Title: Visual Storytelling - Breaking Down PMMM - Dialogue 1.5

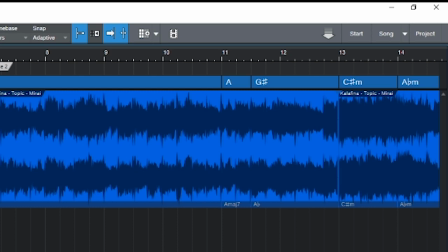So there's really two parts for Mami's theme, that rising prevailing theme that we kind of know from the intro, and the kind of minor understated bit, and how it sort of juts out against kind of the happiness of the rest of the song. I'd also very much like to talk about how the song is meaningfully changed between Mirai and Crid and Sjustitam.
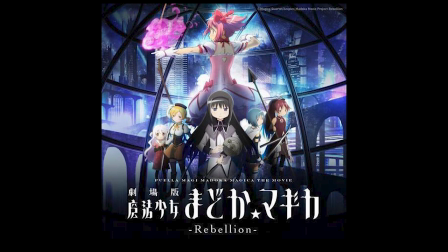But I think we might have to actually save that one for when we actually get somebody who knows what they're talking about on. I just don't have enough money for these fiverr commissions. In lieu of that though, let's just consider how the show of Madoka Magica uses Mami's theme. I went back and checked the four times it's used in Madoka Magica itself.
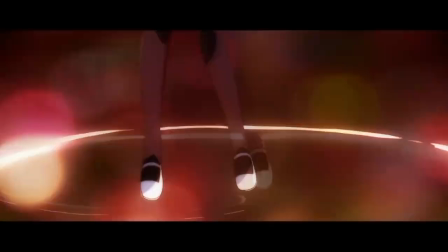That being episode one's introduction, the start of episode two, those are different and they have different edits on the song.
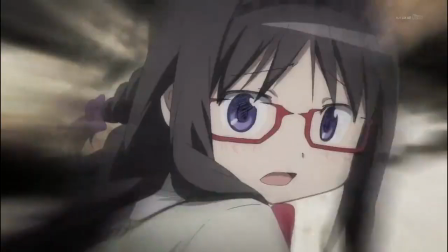Then of course Mami's fight scene against Charlotte's familiars and the great moment in episode 10 where they rescue homera and here's my two observations first is that they're
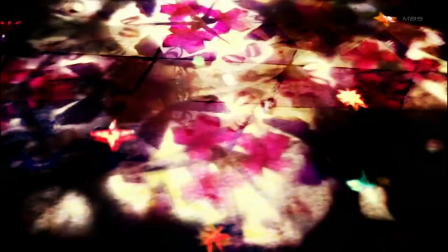not afraid to edit it that they will deliberately cut it um right on the measure or even during the middle of the key change to
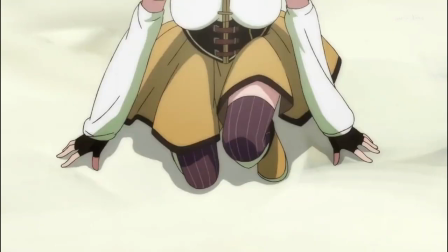make it end on where they want it to end so if you're going through with the song in your mind and watching these you can clearly see
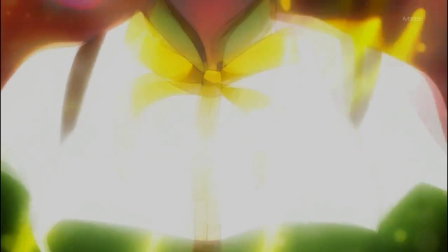where it is cut and the second part of that being that they deliberately use both parts of it for different things.
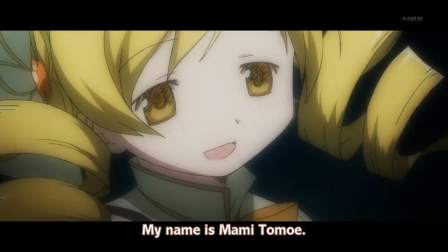In moments when Mami's supposed to feel heroic like this traditional magical girl, then they take out that minor part of the song, the minor key change.
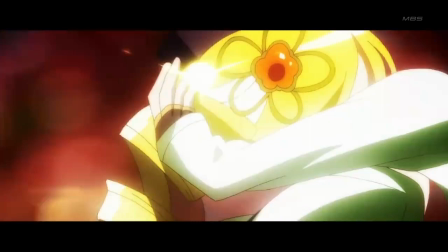Such a thing happens pretty egregiously at the start of episode two, being that it's Madoka's memory of what happened, and it's slightly different from what actually happened.
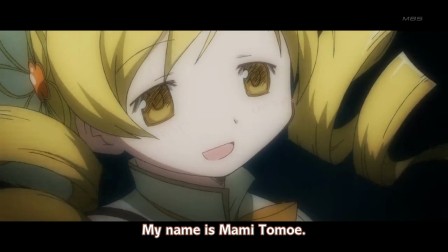And most of the edits are for this, or to end on the kind of triumphant quarrel ending measure, but the really interesting one was actually in the first episode.
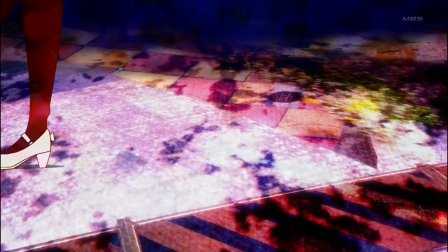When Mami comes in, she comes in on the minor key.
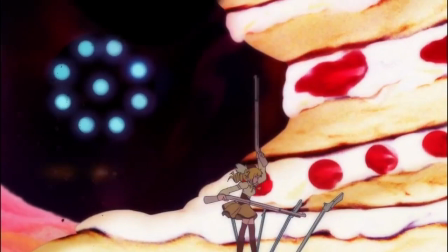That That same minor key plays out in full when she's fighting the familiars in Episode 3, but it reverts to the major key later on when she's talking about her emotional state.
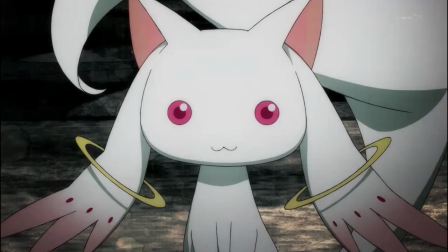In Episode 10, the show wants little to do with that type of ambiguity as it's Homura's memory, so it cuts out most of the minor key,
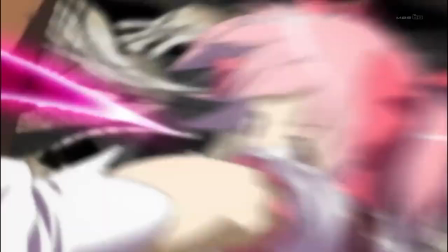only taking the rising swell to end on as the concept of magical girls are introduced to Homura.
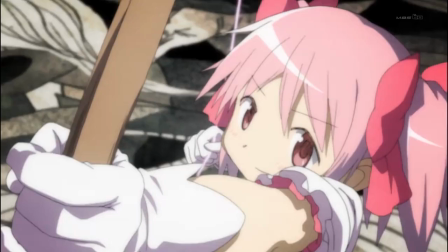And I really do feel that the structure of this song matches and is important for understanding Mami's intricacies.
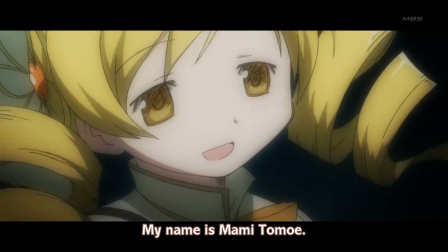I think a lot of Mami's character relies on the facade that she puts up for Madoka and Sayaka. I mean, she's clearly good and just and righteous, and we can even see that here, but she loses.
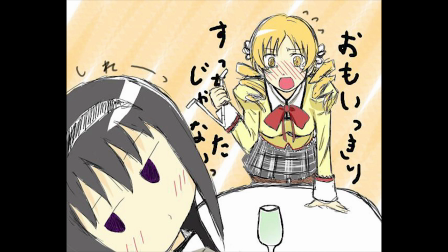And Homura goes and wins. And Homura is good and just and righteous in a lot of ways, but she doesn't win either.
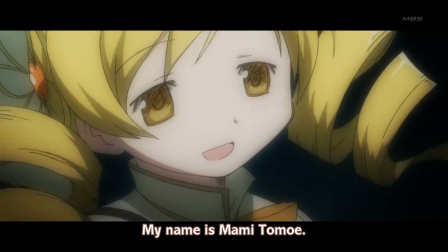So if the show were to very clearly associate Mami with all things just and pure in the way of a traditional magical girl, then I think the reasons why the show elicits her demise would be a little hard. Hard to take or hard to understand. Instead, in moments like these in Credence Just a Tam,
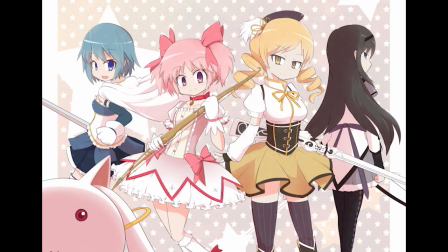we see enough to obviously suggest how this show is going to go and lead you down the path of Madoka and Sayaka and Mami being, you know, a trio and having this great normal magical girl relationship, etc, etc.
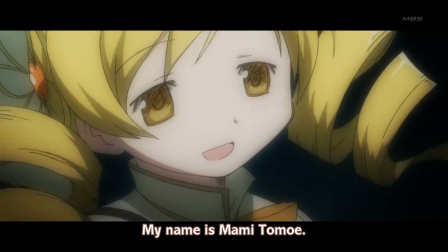But also enough to hint at maybe that's not the way we should be looking at things here.